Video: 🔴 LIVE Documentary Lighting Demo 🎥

So you can make the subject pop out from the background. Great question, Phoenix girl. Thank you for participating. Please make sure to stay tuned. I'm going to give you some more information as we talk along. So let's cut back to 6. Let's see that close up. Pro tips to documentary documentary lighting and interviewing.
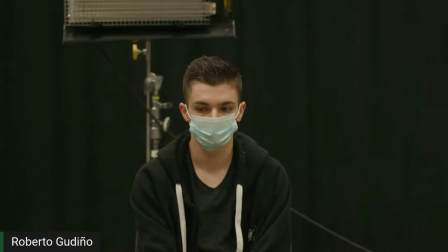1014s
You're not typically going to have the subject looking straight into camera.
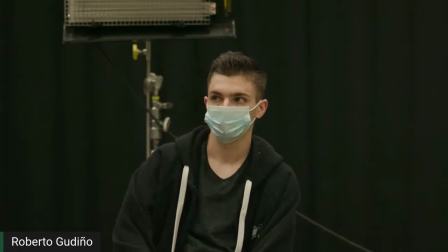1019s
So if I could have our lighting operator, come on down. Thank you, Brendan. Yeah, I was about to call Alexia over, but she's busy over there talking to him.
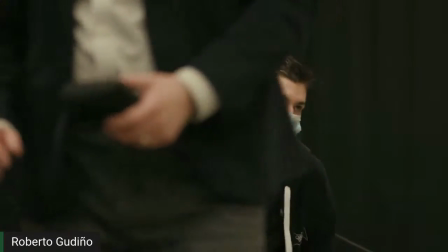1031s
So typically, if we could get a wider shot of this, the interviewer is going to be on one side of the camera.
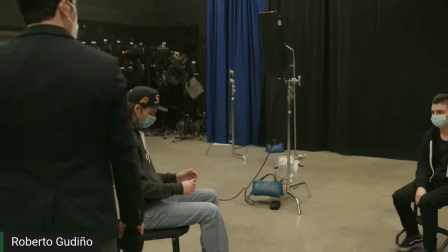1039s
Yeah, please sit down. In this case, we have the camera pretty far back, so he's not going to be really close to camera.
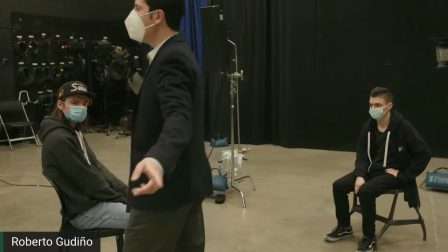1046s
We could move that camera in. There we go. Here, let me not block. Okay, great.
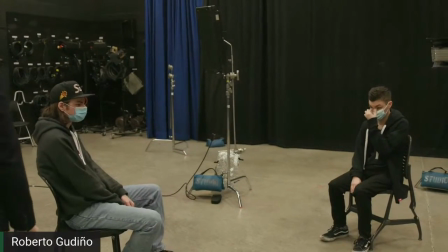1051s
So so now let's go ahead and cut to 6.
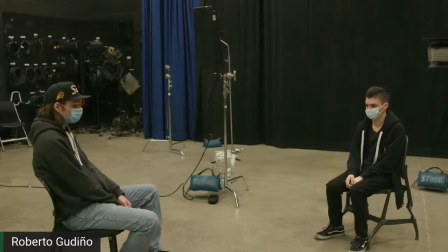1054s
And Michael, if you could look straight into the camera, and then we're going to show the eye line shift, right?
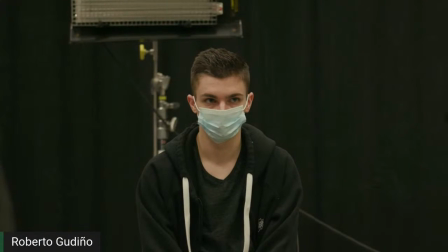1060s
So I'm going to move out of the way. I'm going to move here so we could see it. And there's a bit of a delay. That's okay. There we go. Okay. Now let's give him a little bit less of a haircut.
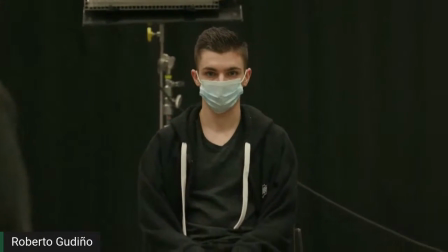1074s
I'm sorry, less headroom. So let's tilt down. So okay, great. Now we're going to see Michael's eye line shift.
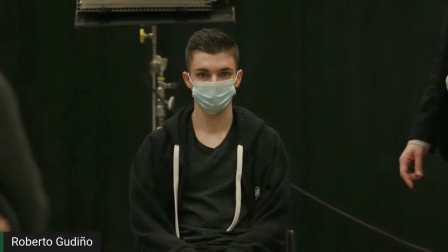1082s
So go ahead and look from the camera to Brendan. There you go. And then back to camera. And then back to Brendan.
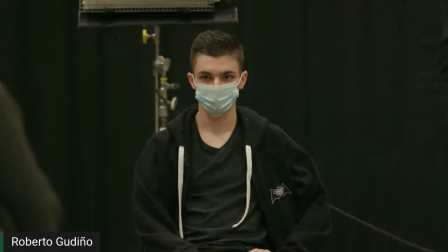1091s
So typically what happens when you are shooting a documentary is
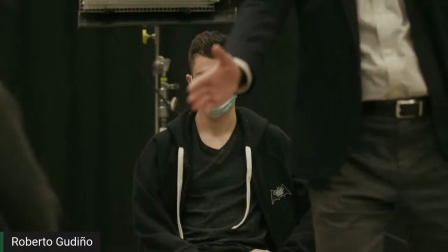1097s
you're going to have the interviewer looking straight at the documentarian's eyes, so to speak.
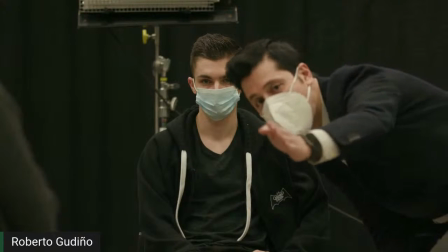1102s
So they're not going to be looking straight down the camera, right? They're going to be looking at the interviewer.
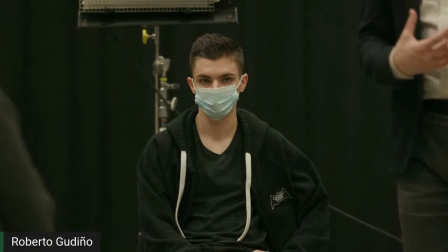1108s
Why? Because that interviewer wants to connect with the interviewee,
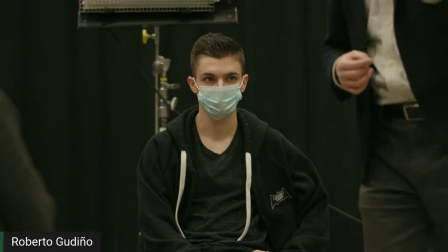1113s
and it could be a lot more intimidating looking straight at a camera as opposed to looking at another person, right?
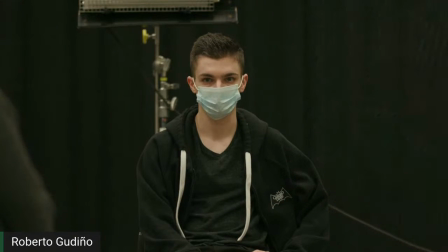1120s
Where it's more conversational. Also, the physical space has something to do with it. So if we cut to camera 7, we'll see that there's a great distance between Brendan and Michael.
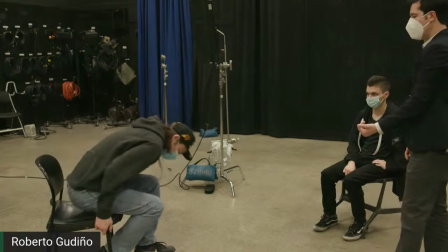1131s
I think Brendan can move in a little bit closer to Michael. So there's a little bit more
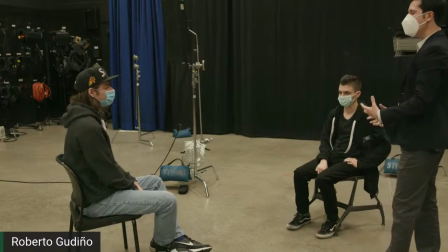1141s
intimacy, so to speak. There we go. It feels like you're just having a conversation. And that's what happens a lot in documentary.
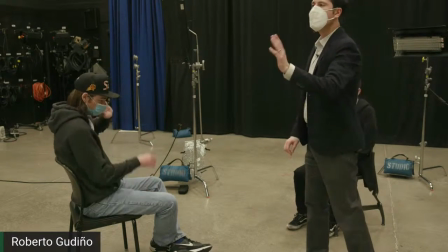1147s
You tell the interviewee, just pretend you and I are having a conversation.
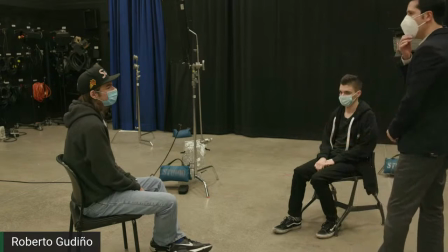1152s
No one else is in the room. That way there's that sense of comfort. All right. So if we cut back to 6, we're going to notice something.
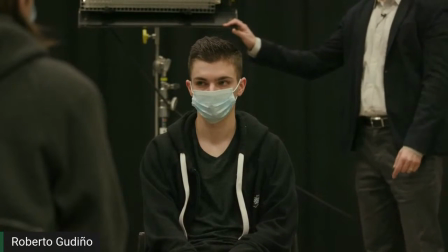1160s
This light is in the shot. We don't want this light in the shot. So we want to move this light out of the way. So there's a way to do that, which I'll show you.
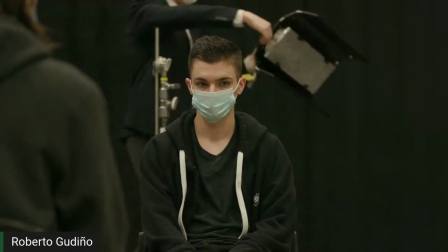1170s
What essentially you want to do is you want to arm out the light source, right?
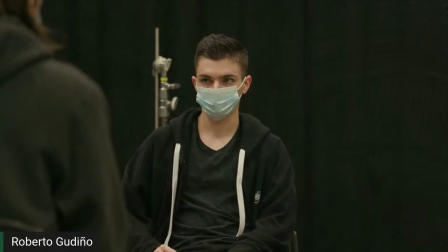1176s
So I'm going to put this light source here on the side. And actually, let's switch. Christian, if you could be the interviewer.
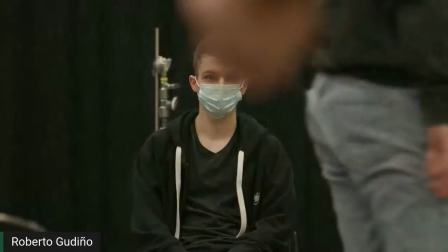1182s
So that way, Brendan could help with lights. Thank you. Our wonderful engineer, Christian, is doing a heck of a job.
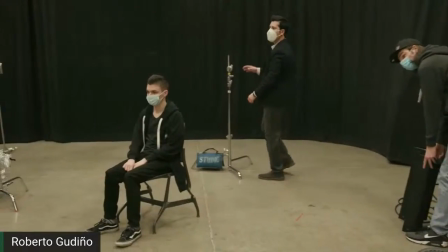1190s
Thank you, Christian. All right, cool. So what we're going to do, let's get a tighter close-up there of Michael.
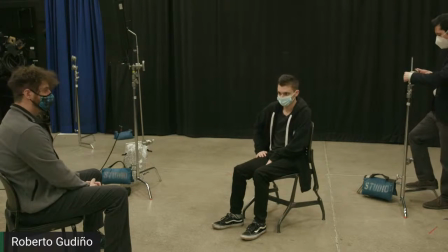1200s
Nope, you're good. You go ahead and look at the interviewers, and maybe some questions.
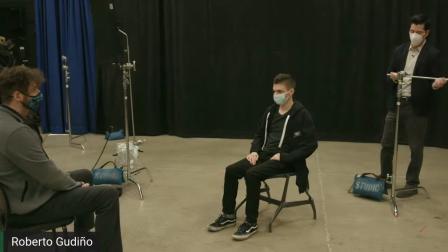1207s
We're not gonna do it this second, but some questions you could ask of Michael is like, well, what classes are you planning to take next semester, or what is it you want to do in the film industry? We won't do it quite yet, but we'll do it soon enough.
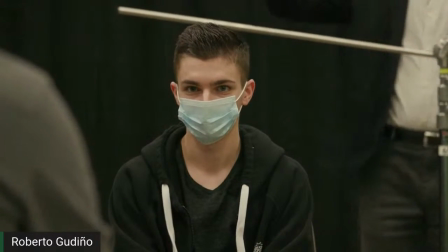1218s
So if we're gonna see a shot of this,
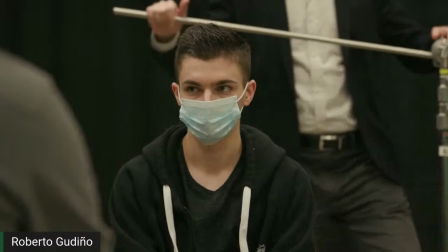1222s
so now when it comes to C-stands, what you want to do, and I'll move this forward a little bit more so we can see it. Oops,
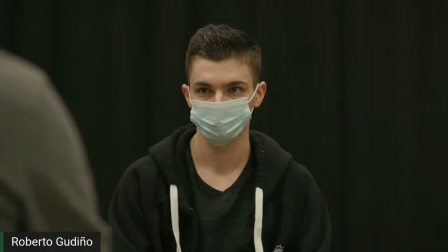1230s
squeak, squeak. So maybe we could get a wide shot with 7. And you could just be on standby.
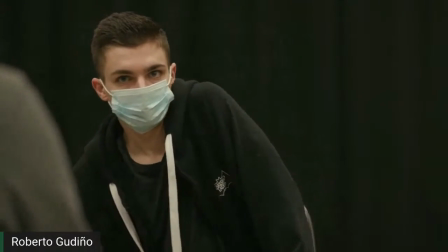1237s
Thank you, Brendan. All right, cool.